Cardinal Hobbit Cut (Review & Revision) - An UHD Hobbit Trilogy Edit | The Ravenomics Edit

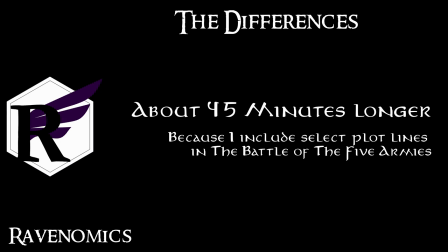[4:06]
My edit is about 45 minutes longer, mostly from my inclusion of some of the aspects of the Battle of the Five Armies and some other smaller areas throughout the films.
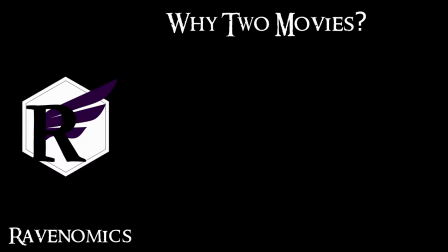[4:16]
So as to why I chose to do two movies in comparison to his single for the Cardinal Cuts, one because of length. It is much easier to get away with three and a half hours versus a four hour film.
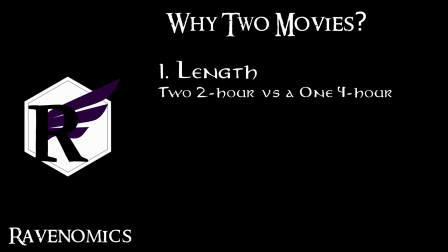[4:30]
I also believe because that there were initially only two films, the first being An Unexpected Journey and the second There and Back Again, splitting them into two smaller, more manageable movies to me was the right choice. And second, that is file size.
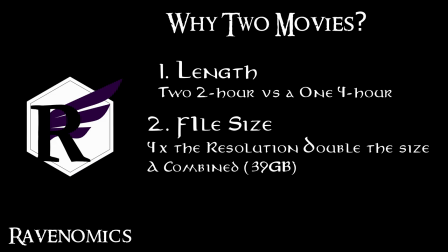[4:43]
If you have seen my other work, you know that I hold visual quality in high regard, and it is why I chose the Ultra HD release for my edit. The only problem is that the result for the two films is a combined file size just short of 40 gigabytes.
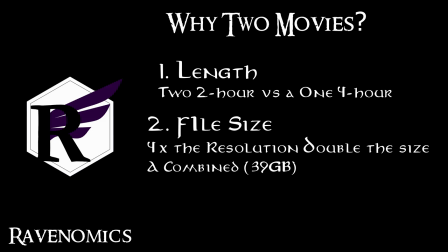[5:00]
By splitting them into two movies it will make them easier for you to download but still you don't have to worry because there is another option for a lower quality HD version that is half the file size available on the discord page if you so choose.
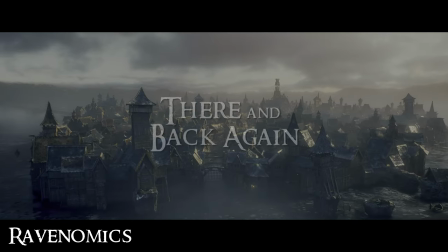[5:16]
And three because I wanted to add my own title for the second movie.
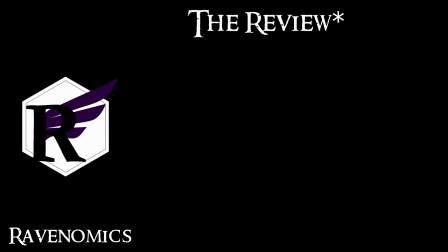[5:20]
All right, so as to the actual review of the Cardinal Cut and the differences I made for my edit, as alluded to earlier, I had just a few problems with the Cardinal Cut. Mostly that some of the cuts are just jarring and come out of nowhere.
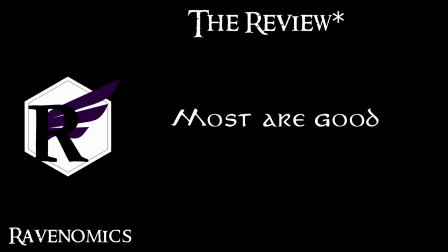[5:35]
Most of the cuts are executed very well in the film and help reduce much of the filler that was packed into them. Others, not too great. Some I understand were because of time, but still remove some good parts of the movie, some that harm the scene and didn't change much anyway, and some that just don't work in practice.
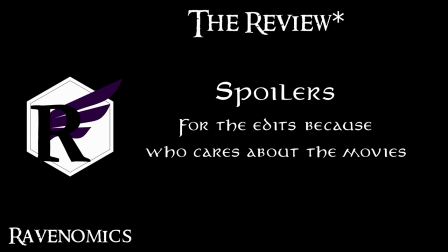[5:54]
And of course, spoilers. To inform you that there are spoilers ahead if you would like to watch either edit on your own first. And I will tell you that I won't be covering every difference between the two movies because there are many that I've made for personal tastes,
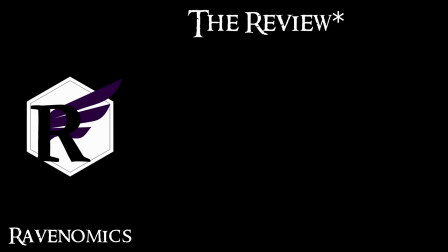[6:10]
such as my decision to have movie titles in mind. So I do suggest you go watch either of our edits first.
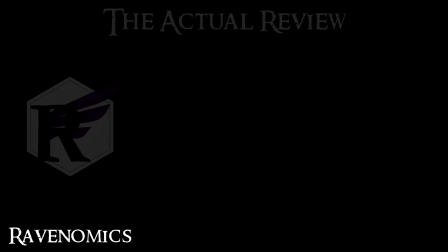[6:17]
The major differences in our edit. First is in my edit, Radagast is completely gone.
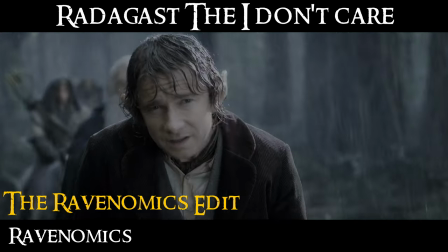[6:24]
Outside of some background appearances and there and back again, we do not cut to him in the forest in my version at all.
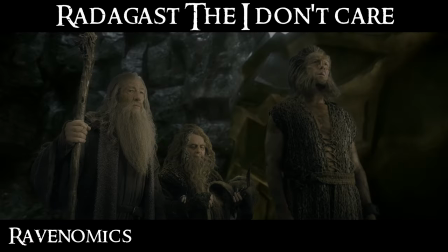[6:31]
Gandalf's dialogue transfers into the company setting up camp instead. While I would have liked to remove him altogether as seen in some of the other edits
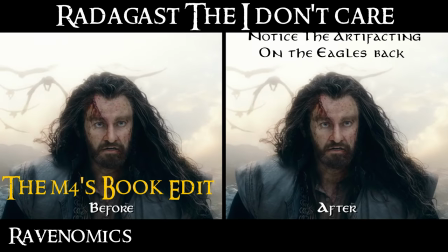[6:40]
it is much harder to get away with amateur vfx that i can create in the higher
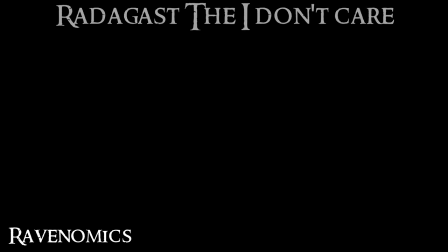[6:45]
quality 4k version the troll fight the
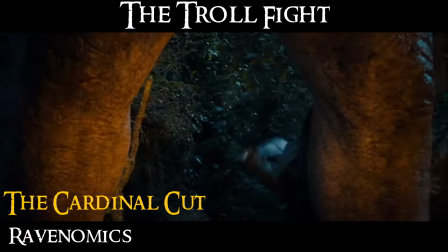[6:49]
cardinal edit goes straight from keely jumping out of the trees to the whole
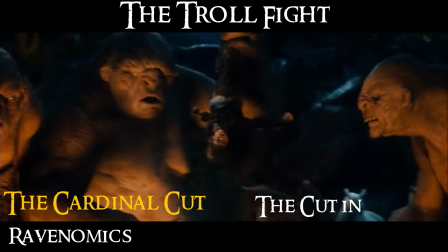[6:54]
company appearing and surrendering i understand it was done to cut the out all of the atrocious cg
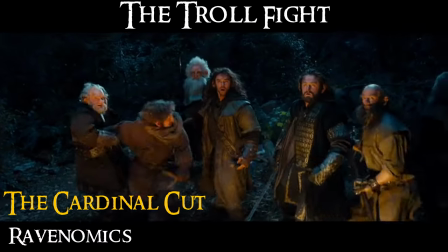[7:00]
fighting but to me it simply just doesn't flow well and it makes them just kind of appear out of nowhere.
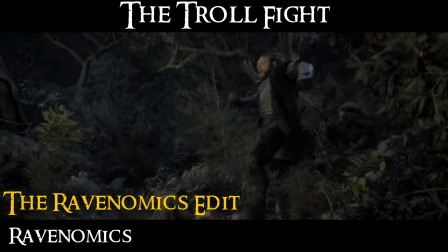[7:07]
In my edit they do engage with the trolls for a little bit but I remove the majority of it and quickly cut
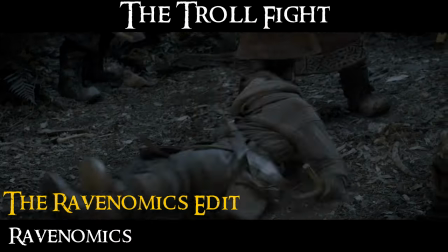[7:13]
to Bilbo freeing the ponies and then getting caught which I believe better sets up their positioning and then surrender.
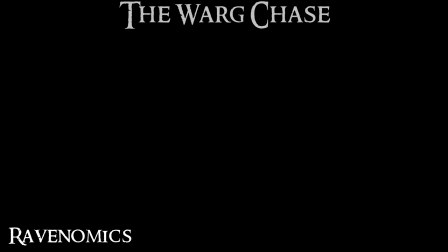[7:21]
The warg chase scene.
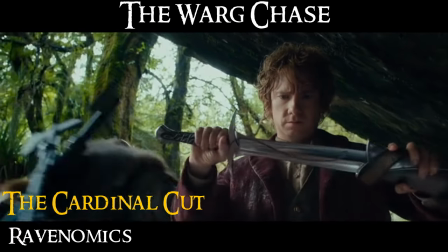[7:23]
In the original film Radagast provides a distraction for the company to escape a
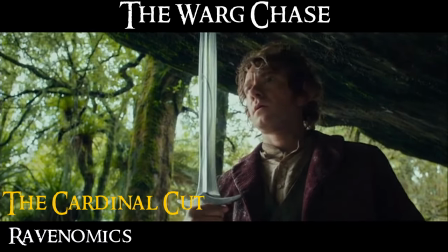[7:28]
pursuing warg and orc pack and the cardinal cut he just cut straight
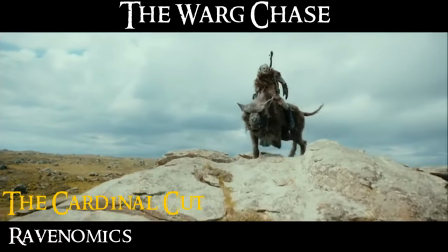[7:32]
from the troll cave where bilbo receives stings to keely shooting the orc
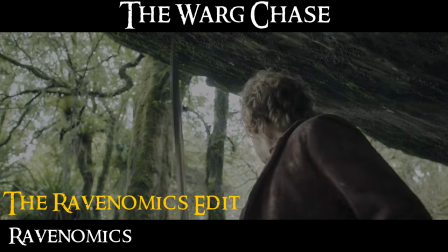[7:37]
scout behind the rock to me the scene change is a bit too drastic and
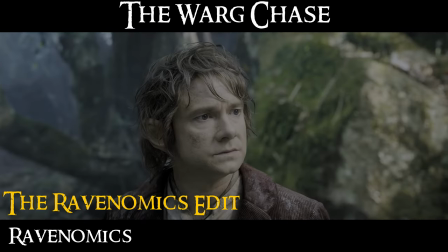[7:42]
in my version i included earlier scenes where they first encounter the wargs editing out radagast where i can
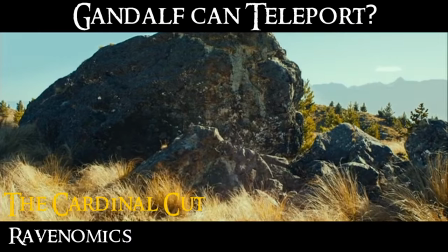[7:52]
gandalf can teleport this was one of the strangest cuts in the cardinal edits the way it was
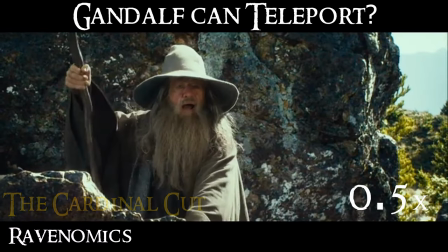[7:59]
done seemingly had gandalf teleport from outside into the cave entrance instantaneously for my version i chose to
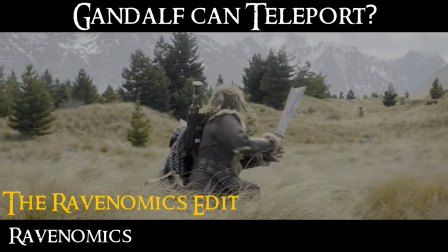[8:07]
leave the establishing shot that was right afterward and then cutting to gandalf giving him enough
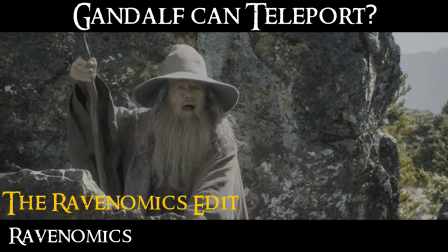[8:12]
off-screen time to make it to the cave entrance the
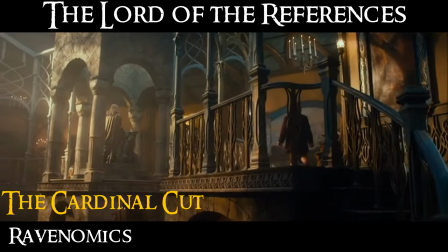[8:16]
lord of the references one of the extended scenes in The Hobbit involves Bilbo
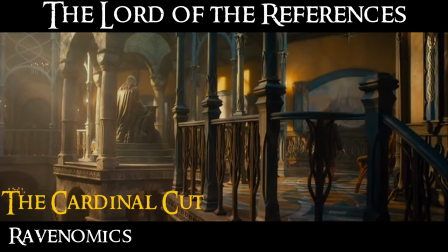[8:21]
going through the place with the broken sword and wall painting from The Lord
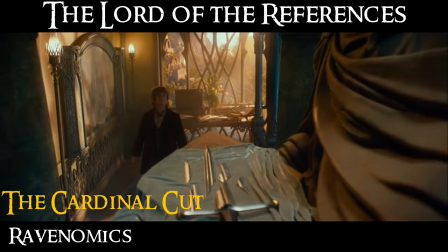[8:26]
of the Rings. I personally don't think this scene really serves any reason in The Hobbit other than, hey look,
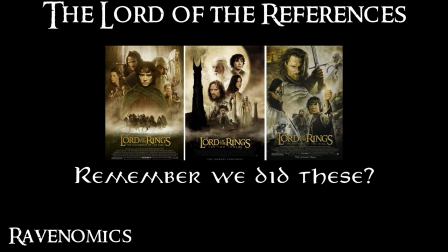[8:32]
it's the thing, remember that from the other movie that you really liked? I removed it in my version.
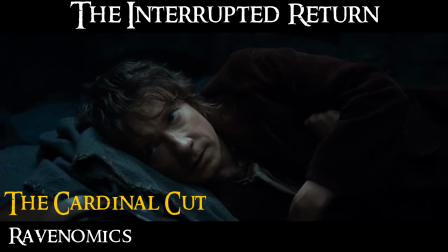[8:39]
Homesick Bilbo, after they depart from Rivendell, when they actually reach the cave, in his edit,
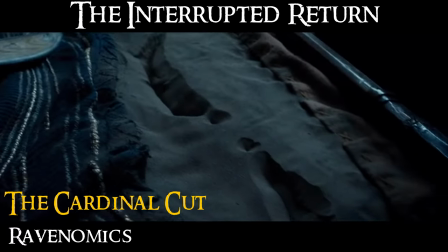[8:45]
he goes straight from them sleeping to the back door entrance opening, which in turn removes the scene where Bilbo attempts to go back to Rivendell.
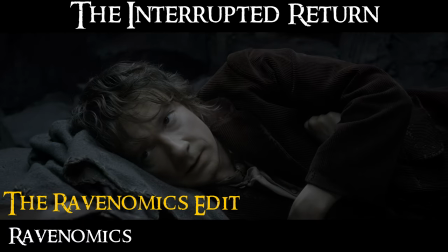[8:53]
I understand this was most likely cut for time,
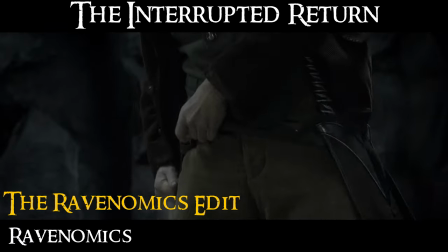[8:56]
but the scene to me is critical for Bilbo's character and setting up what Thorin says later after they escape the goblins.
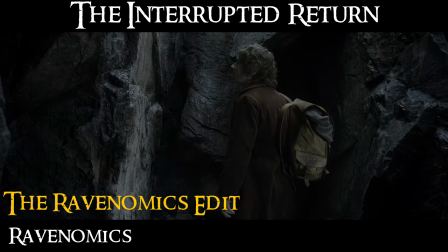[9:04]
In this scene, Bilbo's character arc is being forced to overcome his desire to head back home to safety and learning to fight for others.
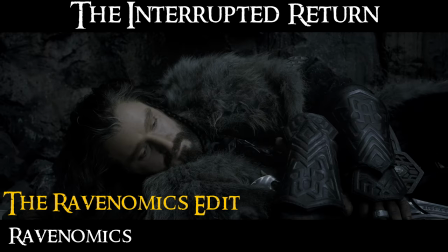[9:12]
Removing the scene also makes Thorin's harsh words later on, since he overheard Bilbo attempting to leave the company after they escaped the goblins.
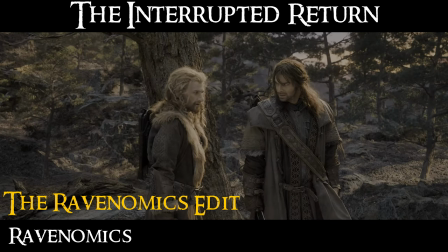[9:21]
His words seem far less warranted.
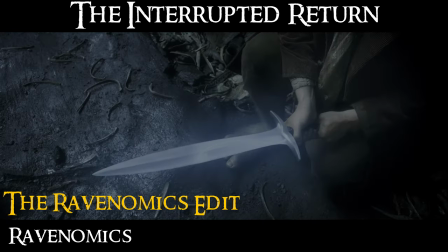[9:23]
Additionally, the scene shows how Elven's swords glow and function, hinting how Gollum is not just another goblin.
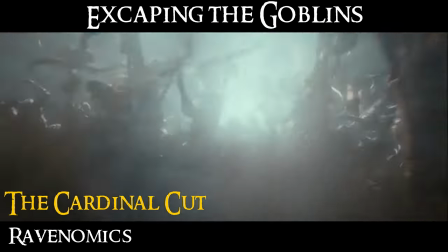[9:31]
Escaping the Goblin Tunnels. Another jarring edit is where Gandalf comes out to save the dwarves from the goblins.
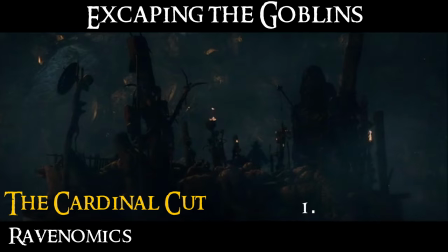[9:39]
In the Cardinal Cut, it goes straight from Gandalf appearing directly to them fighting and running away. It was to me just way too fast. They go from being on the ground to running away in just a single cut.
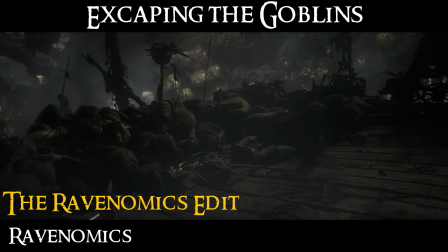[9:52]
In my edit, I allow the scene to take its time and develop naturally into them running away, while still cutting out the majority of the nonsense.
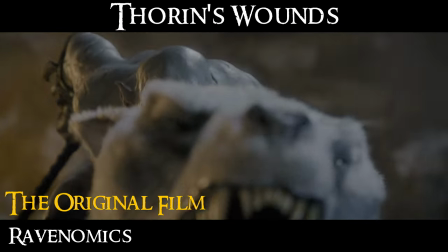[10:00]
The Eagles and Thorin's Wounds. In the original, Thorin faces off against Azog, resulting in him being injured and dying.
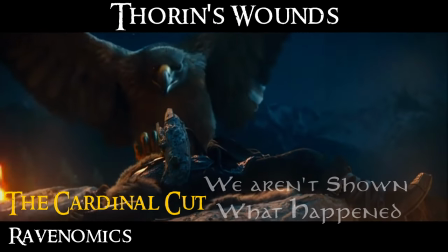[10:09]
For some reason, this gets left in the cardinal cut despite him removing Azog.
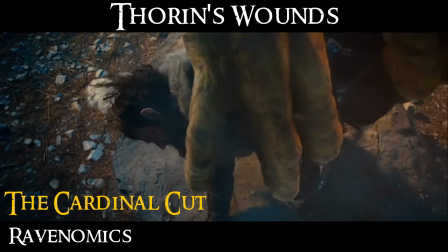[10:14]
If you remove the whole scene with him being hurt, then I think it would follow that you would remove scenes that show him as such, right?
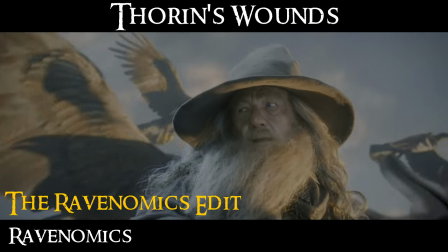[10:22]
In my version, it is implied that he's just taken away with eagles without showing him losing his shield or dying.
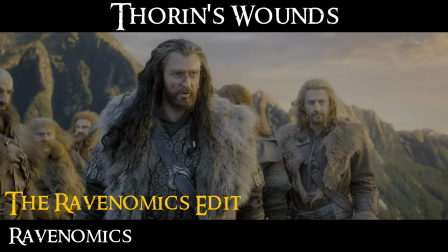[10:27]
It isn't perfect because you can still see his wounds when they reach the rock, but it has mostly been removed.
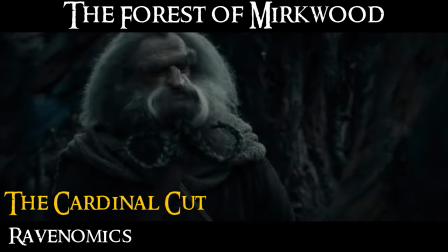[10:34]
The Forest of Mirkwood.
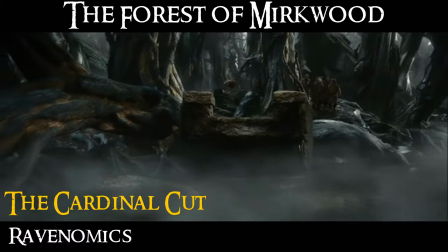[10:35]
For my edit, I decided to remove the extended edition bridge scene to get to the disorienting nature of the forest sooner.
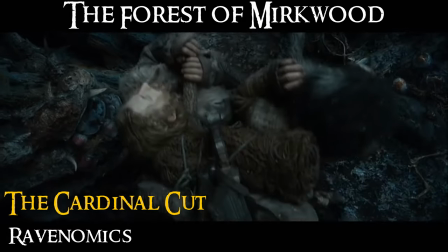[10:43]
While doing so, I also remove Bomber being knocked out.
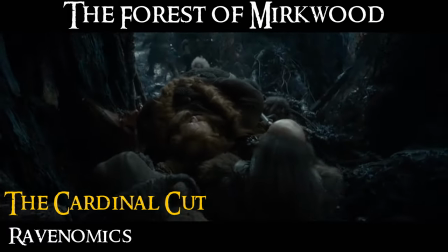[10:48]
The same was done in the Cardinal cuts, but there were still scenes of him being carried without explanation.
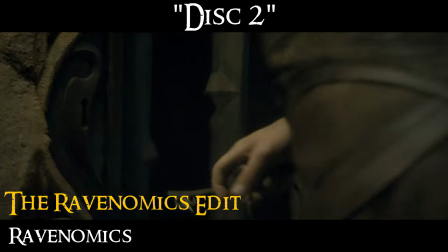[10:54]
The next difference is where I end part one, which is right after Thorin refuses the offer and gets imprisoned in the elf dungeons.
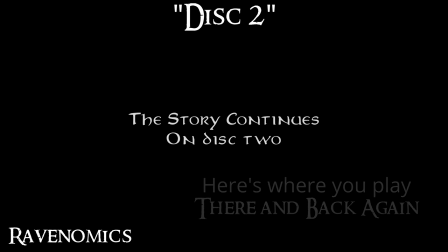[11:02]
Here I end an unexpected journey, and there and back again begins. Haggling with Bard.
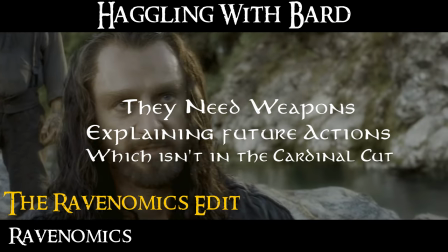[11:08]
In my edit, I left in more of their dialogue and used it to justify their motive to steal from the armory later.
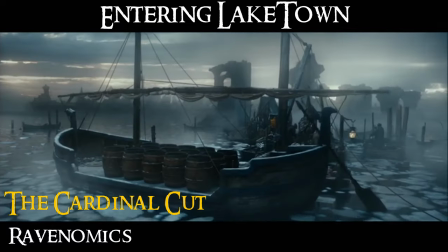[11:16]
Entering Lake Town. In the Cardinal edit, he skips straight from them getting into the barrels into Bard's house.
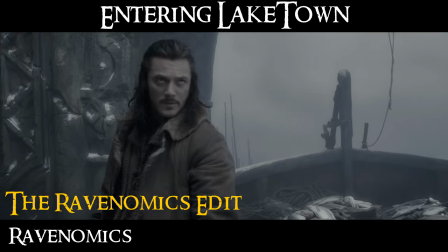[11:22]
In mine, I keep it closer to the original, but still cut out Alfred and the spies. Breaking into the armory.